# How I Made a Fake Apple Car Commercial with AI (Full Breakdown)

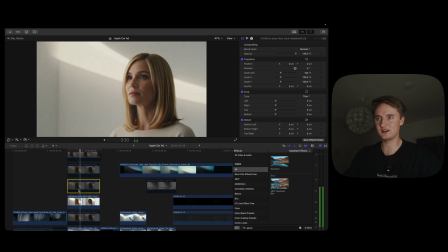(12:15)
Like it always, for some reason, generated some other weird stuff in the background,
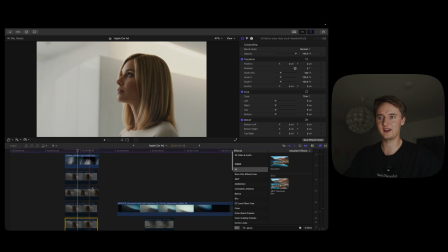(12:20)
no matter what I tried with the prompting, until I finally managed to get this shot.
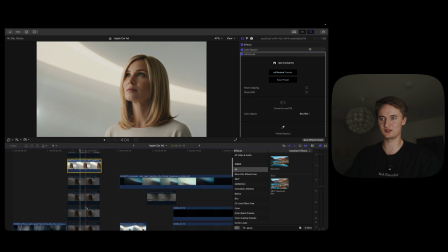(12:26)
So yeah, this took a lot of tries. Some other shots also took a lot of tries.
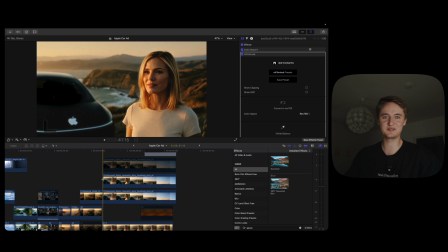(12:30)
Interestingly, the last shot, I settled with the very first try that I wasn't fully happy with.
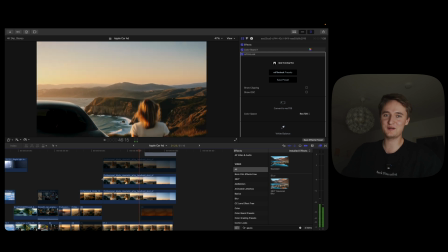(12:36)
And I tried like, I think 15 more generations. That was the most expensive shot of the whole video.
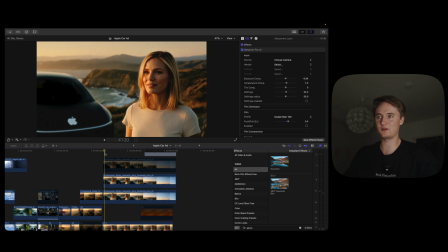(12:44)
And again, then I went back with the first shot because the other generation were just even worse. And what I did, because one thing I didn't really like about the first shot was that you can see the inside of the car,
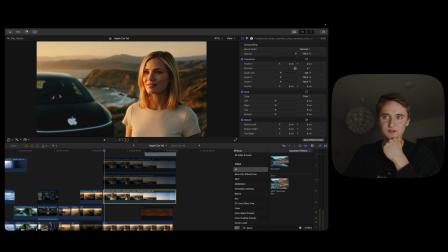(12:58)
and it didn't really look like how I imagined the Apple car also in the previous shot, and you can see like the outline of the steering wheel and the car mirror. So I manually darkened the window and tracked this darkened window so you cannot really look in, and like this simple fix kind of helped to have the illusion that this is the Apple car I was talking about.
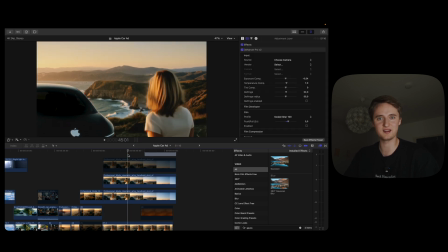(13:20)
So it still needs some minor tweaks here and there.
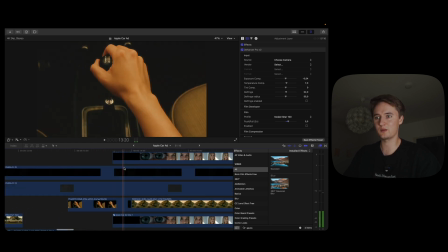(13:23)
Another minor tweak I did was the eye transition, because I wanted to have like this old car shot in the eye.
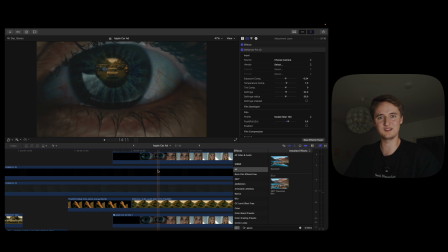(13:32)
This is also something that is really hard to directly have AI do.
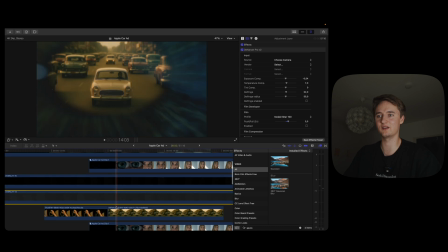(13:37)
So I just did it manually in Final Cut and like cut it out, this shot, and also tracked it in the eye. Yeah, but I think the other shots were all straight out of camera. Not straight out of camera, straight out of AI model, straight from the server farm.
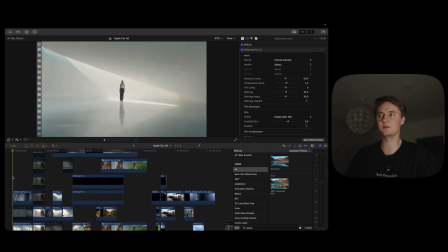(13:55)
Then is the last step, and this really makes a difference, is putting some other manual tweaks to it.
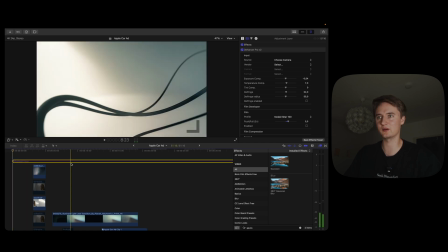(14:02)
For example, some color grading, like this is what the color looks like without.
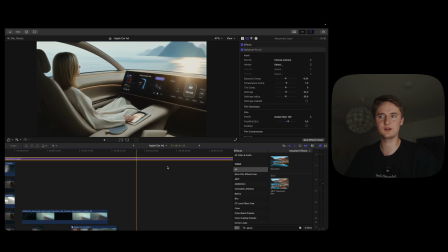(14:08)
This is what it looks like with color grading. It just gave it a bit more cinematic look, also a little bit of film grain here and there.
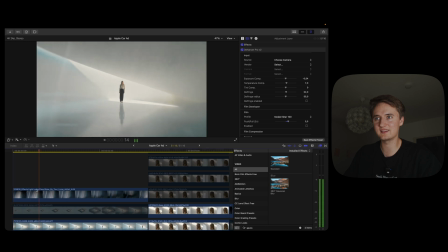(14:14)
I also added like some light effects, like for example here in the intro scene, here without, here with light effect.
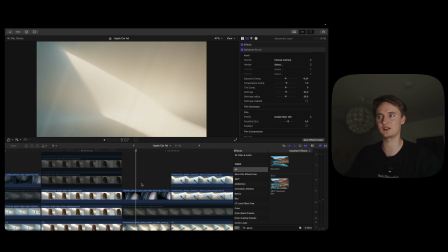(14:23)
It just gives it a bit more dynamic and makes the shot feel more as if they would belong together.
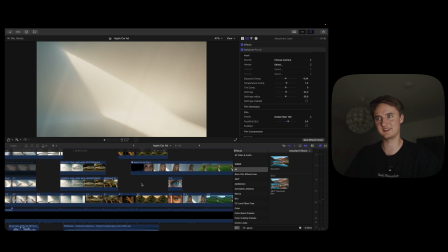(14:30)
And it helps in hiding that some of the shots don't really make sense if you would put them together.
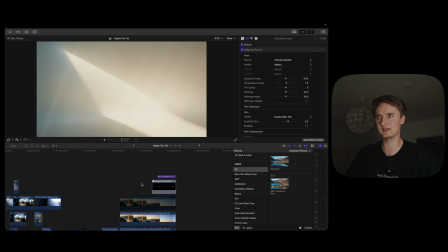(14:37)
Yeah, that's most of it for the visual part. And then as the very last step, it's about adding sound. And this is very important. And many people, especially like beginner video creators, underestimate the power of sound.
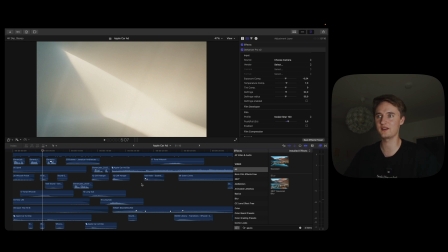(14:50)
With sound effects, you can make everything so much more immersive. So as I said, you can directly use Kling AI to add sound effects to the video.
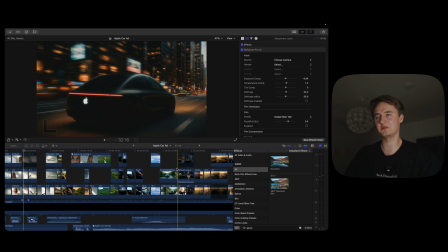(14:59)
I only did that with a few shots because it actually cost some more credits and it was very slow and very buggy.
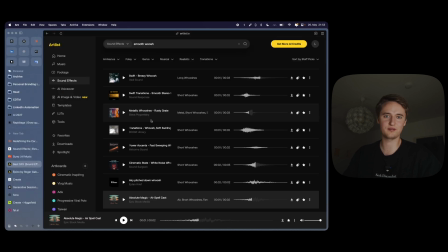(15:06)
So I just decided I'd do it myself. I already have from old film projects a very big sound effect library locally on my Mac. So I used most of it there, but yeah, also used some extra artlists and some extra Elevenlabs sound effects. And that's it. That's how I created the video. It cost me, I haven't tracked it exactly, but roughly maybe like 100 to 120 euros in total for the AI tools and especially the video generation credits. And there you go. You have a more or less decent Apple ad. And the crazy thing to me is how fast everything is moving. I mean, I started diving a bit deeper into AI filmmaking mid-April. And since then, so much has happened. Runway had the character references. Midjourney had the Omni references. Google dropped Veo 3 and basically pushed all the other video models into insignificance. Unfortunately, Veo 3 is not really accessible yet from Europe, but I would definitely try it in my next project. Yeah, it's just crazy to see how fast everything is changing, how much everything is improving. We're really in this exponential change right now. And a lot of people don't really see that, especially a lot of filmmakers. They don't see what's coming. And I mean, obviously, this is the future of video creation.